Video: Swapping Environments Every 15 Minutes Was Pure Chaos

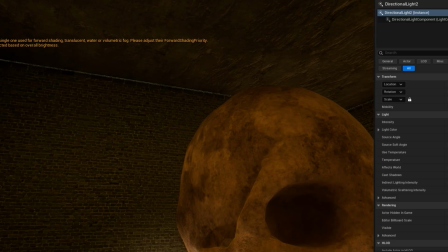So the first thing we want to do is fix this directional light. I'm not going to mess with his setting. He wanted it that way, so we're going to keep it.
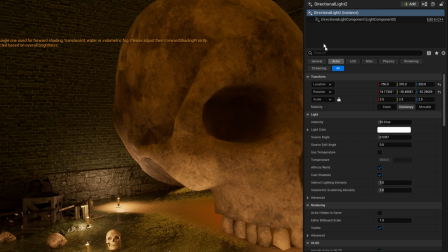If he wants to change with it, he will. What I'm going to do, though, is just go to forward shading priority and put it 1.
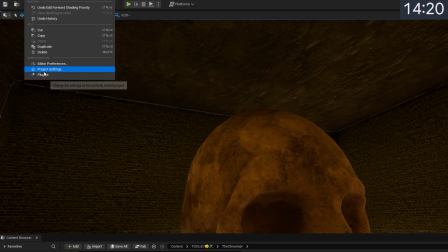And then what I want to do is do the same thing I did in the previous part, which is go to edit project settings,
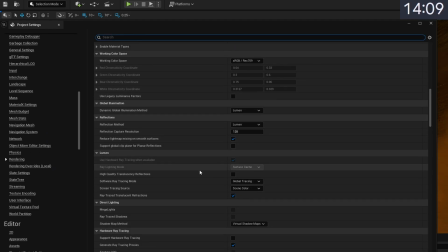go to engine rendering, and turn on the hardware ray tracing and turn on ray trace shadows, and then restart the engine. Just like in the previous part, this should help actually darken up that interior back to where it was.
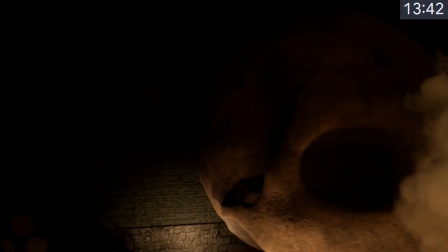And here it is back in. Thankfully, it's very quick to load up. Yeah, that's a lot better.
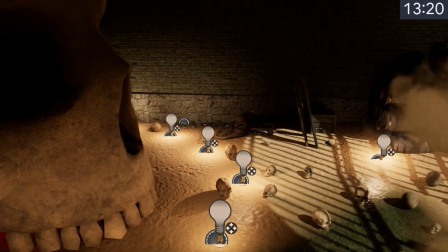Okay, I like this effect. It's right into here, which makes it hard to look at.
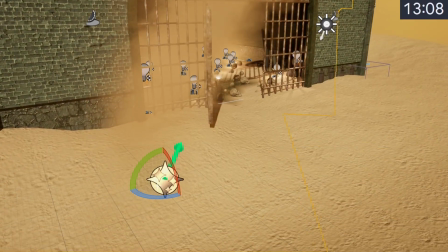Let's just slightly rotate it. I don't want to mess with his vision. Very slightly rotated this way.
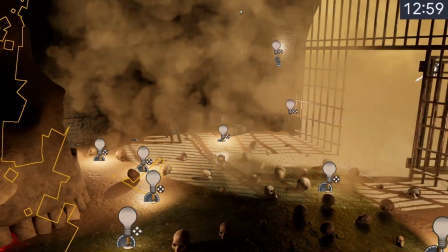So maybe just slightly clips the skull. So we have this. It's a darker atmosphere.
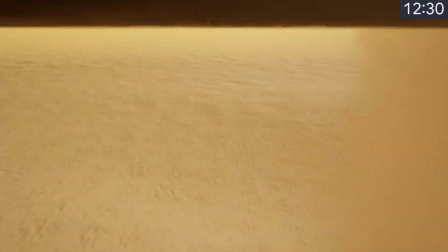Okay, we need to put in the shrooms lights. I'm thinking we put them in the desert. I don't want to put it in the room. Let's put it out here.
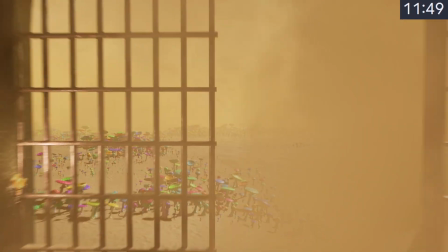Maybe something like this. We now see mushrooms growing here, but I want to really mess with these mushrooms.
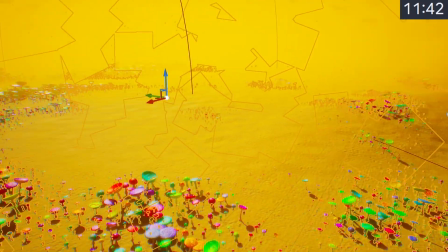We're not going to get the trippy effect here, but we can change some settings here.
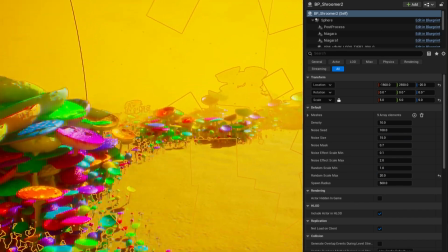Random scale max, I'm going to go like 20. We're going to mess with these. I want this to almost be like, definitely like an alien planet out there.
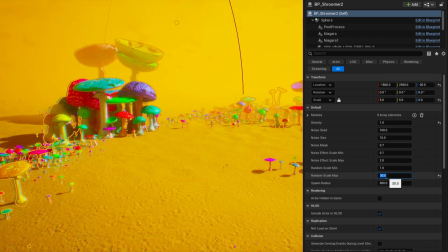So let's reduce the density, increase the size. Oh, there we go. So now we're getting like a little alien planet.
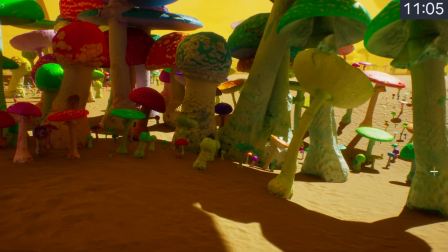Oh, this is great. And I love how they automatically conform to the landscape. He's just designed for the landscape.
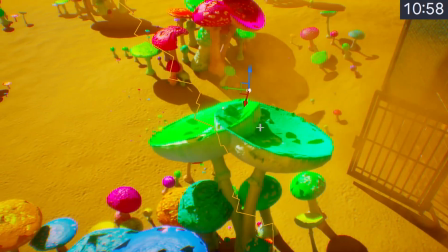So this is great. I kind of don't want this one to be right here in front of us.
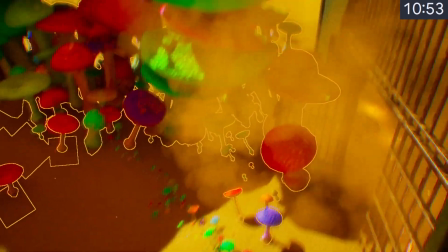So I'm going to just randomize the seed a little bit. See if we can get a nicer kind of...
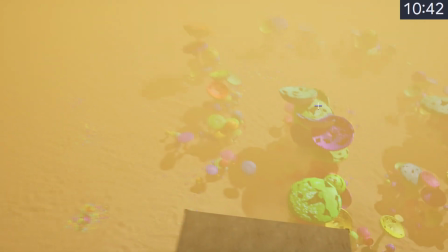Oh, that's great. All right, so we get a nice large one over there. What I think I'm going to do is also just take this large one and I'm going to copy it.
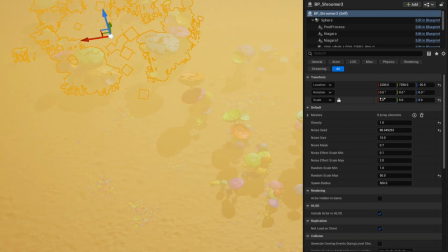I'm going to give us a background, basically. We're going to make this, I don't know, considerably bigger.
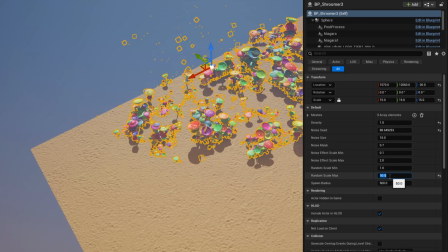And then we're going to scale the max of this to be, I don't know, 250.
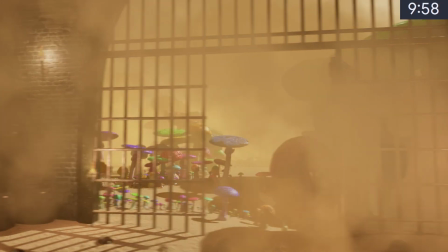Right, so we have just real big ones. They're slight silhouettes. Can I reduce the... effect of the smoke?
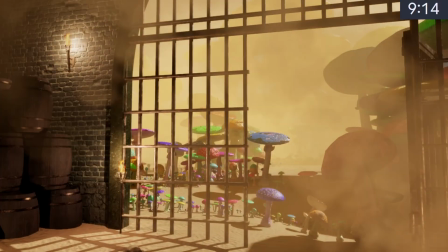I want the effect. I just don't want it to completely block out the vision. So I think that's fine.
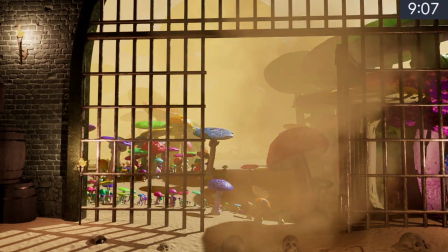The other thing I want to look into is the fog. That's what's blocking out the full vision of that.
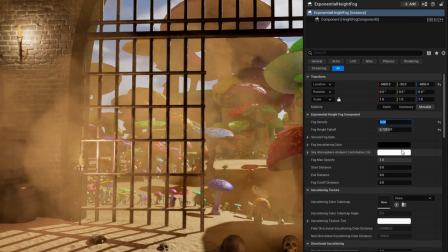Fog density, we might need to just lower a bit because I want to get that silhouette.
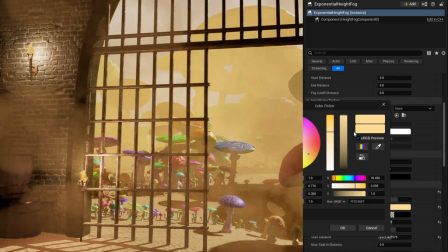Also, I want to tweak with the color, I think. Is it albedo? Because I want to darken it because it's in the background.
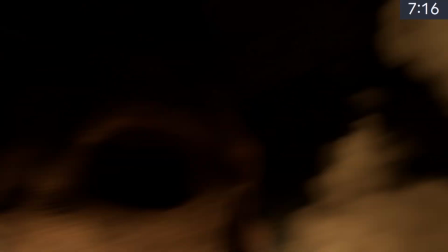I will keep it the kind of sandy color. Okay, what do we want to do next?
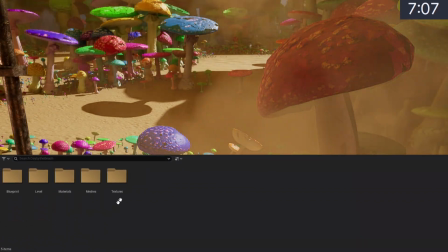We can't make like a road here or anything. Let's take a look at the beach meshes because we have some beach rocks and stuff.
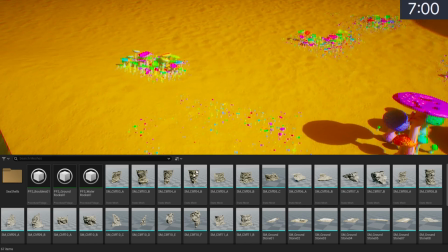So what we can try doing is maybe put this kind of against a cliff. If we kind of load these rocks up,
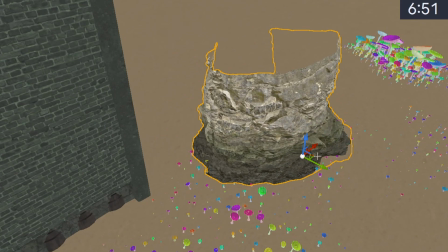oh god, I'm gonna go unlit so we don't have the trippy effect while we're kind of building this.
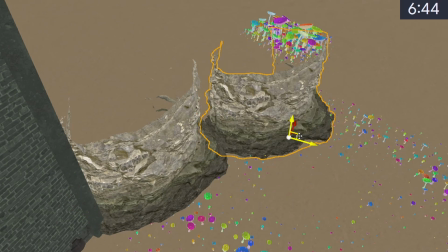But I think what we can do is just put this kind of a cliff edge here.
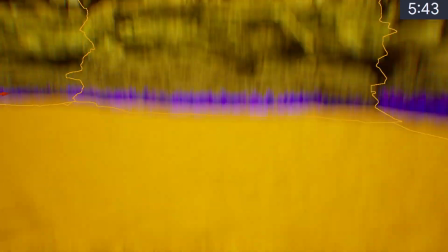This might not read well at all. They all have this blue effect on them.
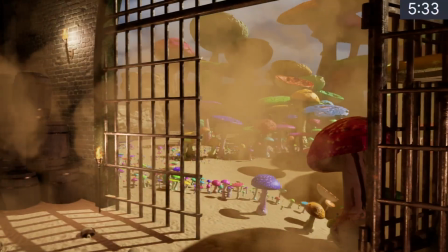That's fine. That's fine. That doesn't look good. That doesn't look good.
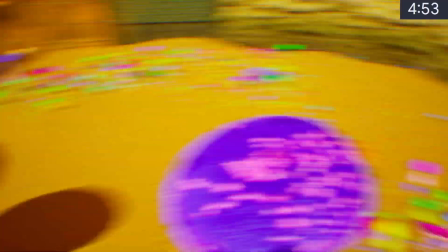This one's definitely much more challenging to figure out.
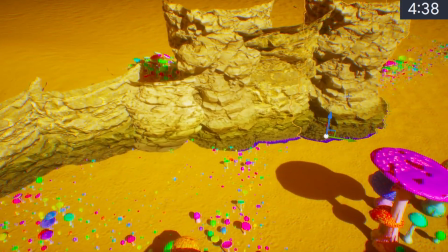You know what? The wall to the right is really nice. I'm going to try to get a big wall of mushrooms on the left.
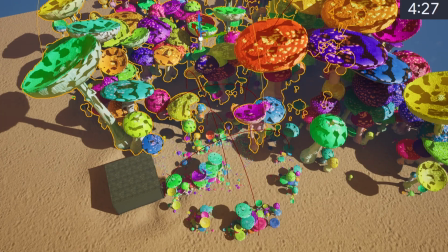We're going to go full in on the mushroom front. We're going to get another big set. We're just going to scale this one down because we don't need as many.
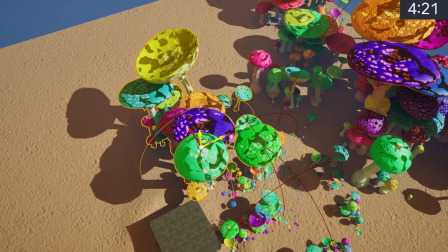We're going to try to get another big kind of wall of mushrooms. Oh, you know what?
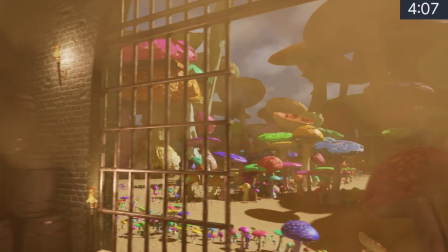Actually, that is a lot better, right? Because we have now those in the distance. We have the big ones.
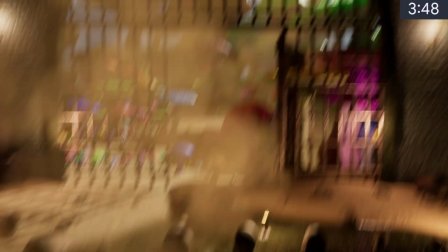Okay, that's great. That's great. That's great. I kind of really want to do something with the sky, but I think before that, let's put in some more just rocks in the sand.
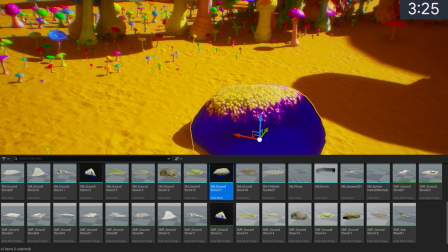I think that will help a lot. Why do they all have blue? You know what? Screw it.
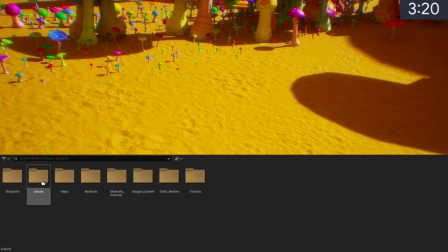We're going to go with the medieval dungeon ones. At least they're not blue.
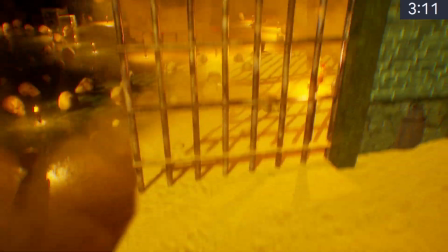What I can do is put some things out here to, again, add to the silhouette.
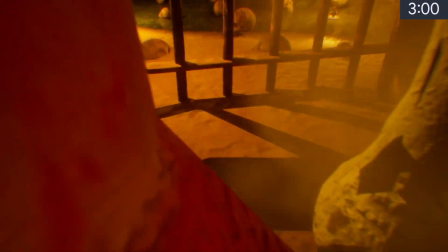If we throw in maybe like you here and maybe a little bit of stuff over here, right?